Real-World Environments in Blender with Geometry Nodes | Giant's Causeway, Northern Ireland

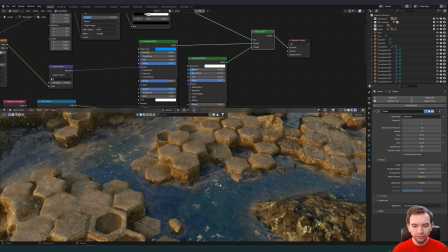I used that as a mask to drive those little bits of foam that you see in the water.
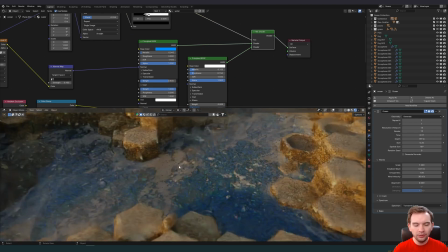But we also have the tendrils of foam. It only occurs around other objects.
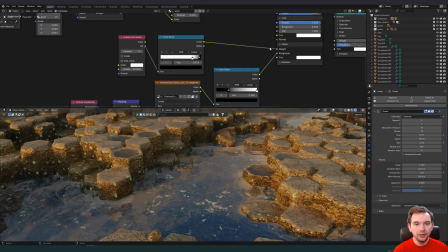So to get that, I'm using the sheen in our shader and I'm using ambient occlusion.
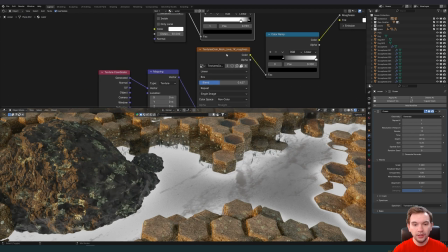I'm then setting the roughness of our sheen to this lava texture.
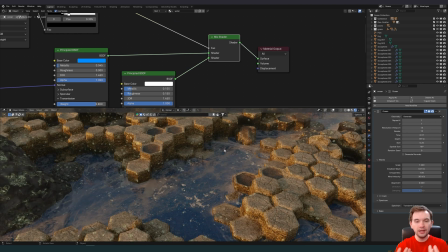Together, you get this very nice sort of tendril-like effect, tendrils of sand near the basalt pillars.
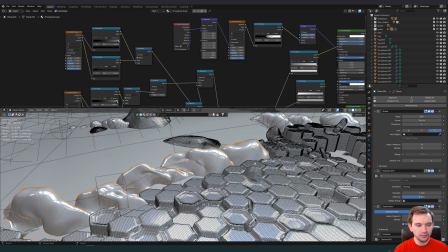For these foam pieces over here, I'm using a screw modifier on a plane. I'm then displacing it and subdividing and displacing it again.
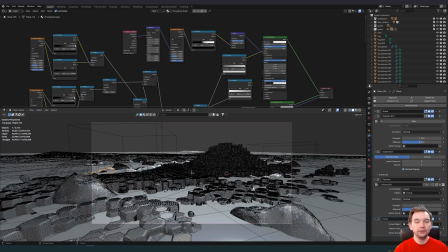I'm using this curve to kind of draw it in. One thing that you'll notice is this effect that appears to be like a white caps on the water.
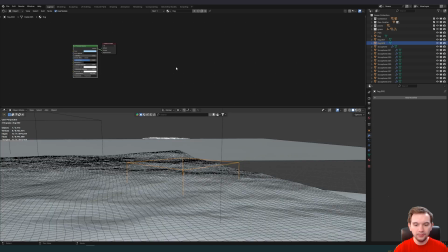I simply made these cubes. These cubes are simple fog shaders.
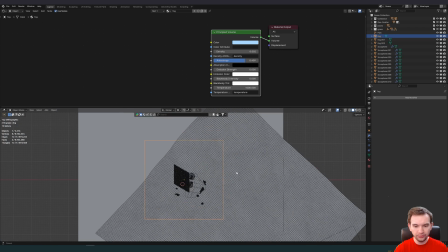One of them is over the central area of our scene.
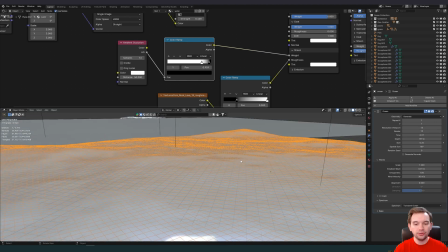Since the sheen is proximity based because we're using ambient occlusion, it basically increases the sheen of the water around the perimeters of those invisible cubes.
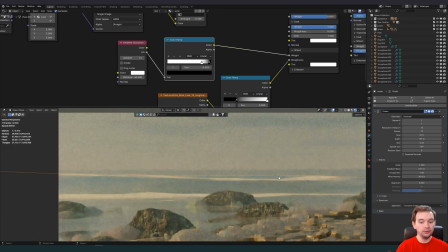You can see what that looks like directly in the render preview. There's no geometry. You can see exactly what what that looks like from above.
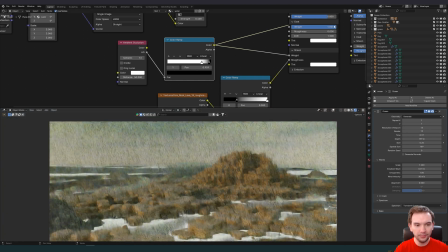Just those cubes being drawn in from the perspective of our camera, it actually looks like something.
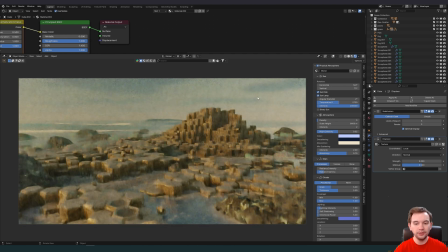The physical starlight and atmosphere add-on. This is what I use when I don't need a 100% realistic HDR background. This allows me to judiciously control the angle of the lighting, the type of lighting.
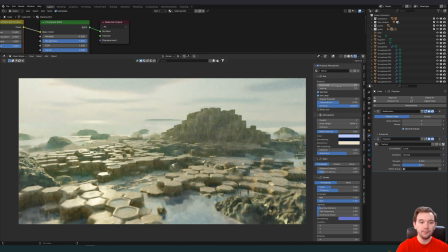This is how I created a bunch of different looks for the same image.
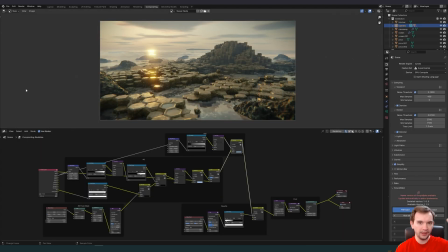And now we arrive at the compositing stage, using a compositor that has access to all of the different passes and any DCC for that matter. Doing compositing when you have access to all these passes is extremely rewarding.
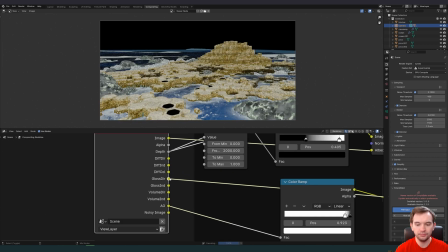We have diffuse, direct, and indirect, the diffuse color, and then glossy, direct, and indirect ambient occlusion pass.
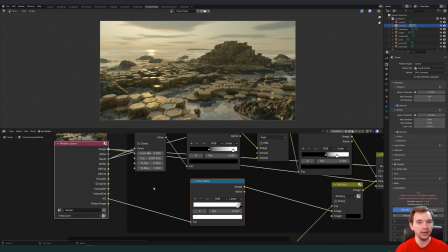Adding ambient occlusion back into your image, especially out of blender cycles, really adds a level of realism.
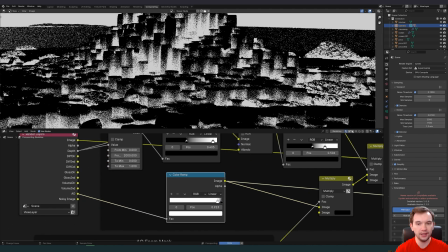I'm taking the ambient occlusion pass and I'm inverting it so that we get a luminance mask that just shows us where the shadows might be.
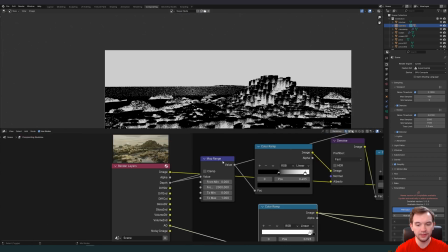The only problem with this is that we have a white backdrop. So to get rid of that, I'm using the depth pass, mapping it, denoising it, and increasing the contrast again.
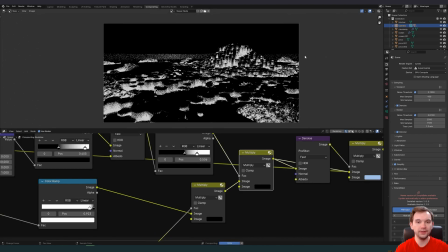We get this, combining it with the ambient occlusion pass to get this. So once you have this, since you have the background black, you can use this to add a little bit of darkness.
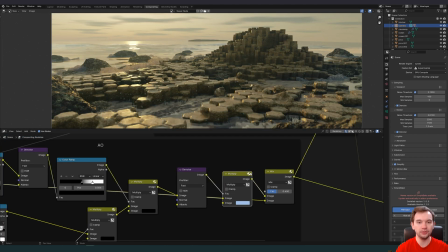So that's what this looks like, with the ambient occlusion to add a little bit of darkness into our image.
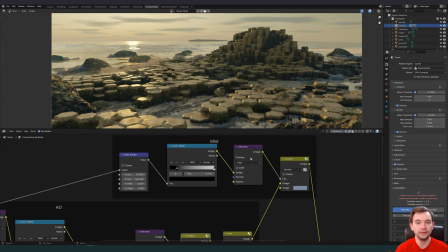And here's what it looks like originally. I'm then adding some mist to our scene based on the depth pass again.
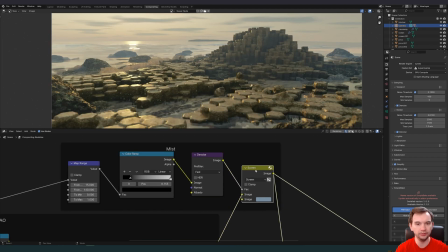I'm denoising it, add a little bit of light blue to our scene. I can top it on and off. That's it off.
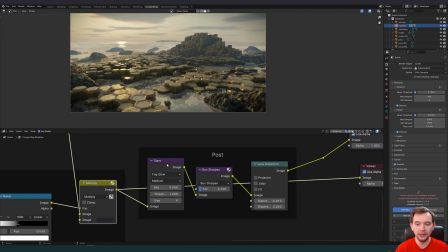And here's what it looks like on. Added a simple vignette using an ellipse mask and a blur. Added some glare and some sharpening and a very light amount of lens distortion.
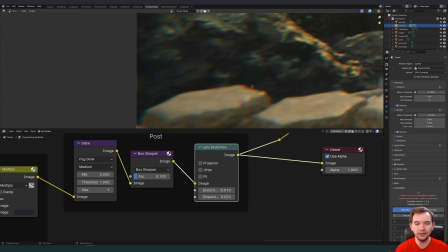The lens distortion really adds an element of realism that really can't be ignored.
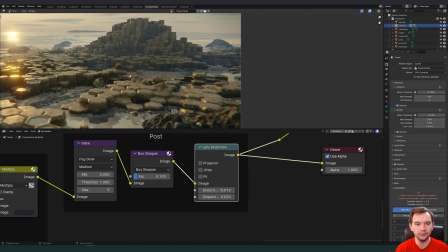Creating this chromatic aberration and slight lens distortion around the edges. And here we are in Photoshop.
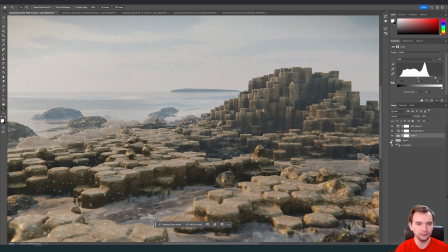I added a pretty healthy helping of noise to make this look like some film grain.
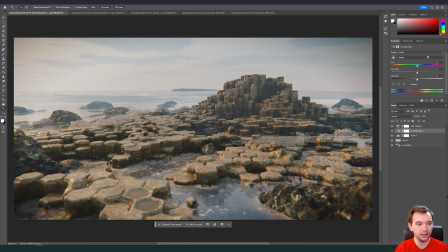I touched up the saturation of only certain channels. On top of that, I have a simple lookup table.
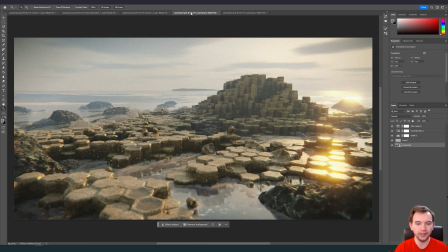The same thing was done for all light angles that I rendered out. I'm a fan of this one the most, the overcast look.
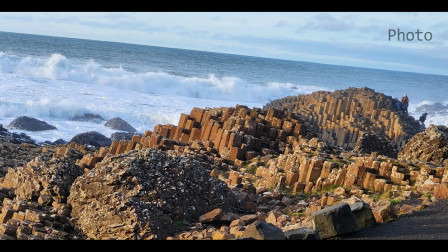It helps the realism of the foam, which was a pain point for me. So that is a bit about how I put together this giant Causeway render,
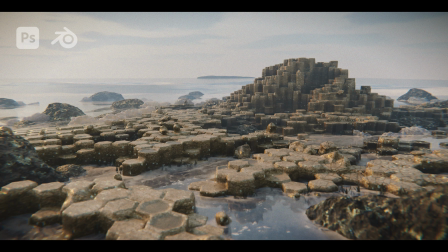and I think it's a pretty cool thing when you can experience a place and then use that experience to directly create a 3D environment.
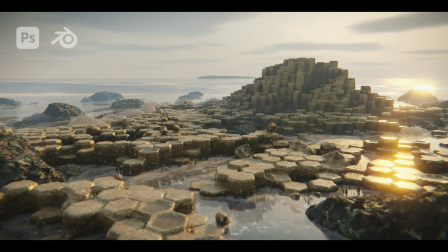And again, this was kind of a perfect example because of how geometric it was.
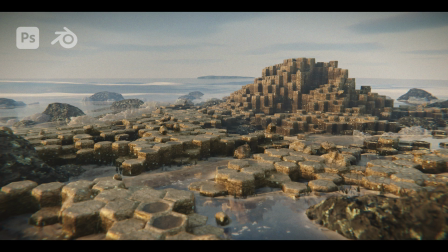In the future, I want to get back to my roots and do a little bit of visual effects on this channel.
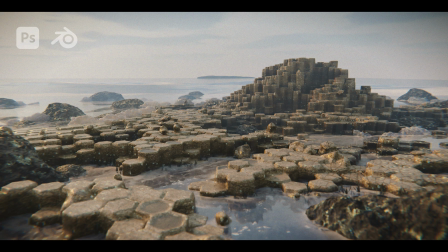Let me know, you guys, down in the comments, anything that you want to see in particular or things like that. And any free time I have, I think I'm going to put toward making more of these videos. So just let me know.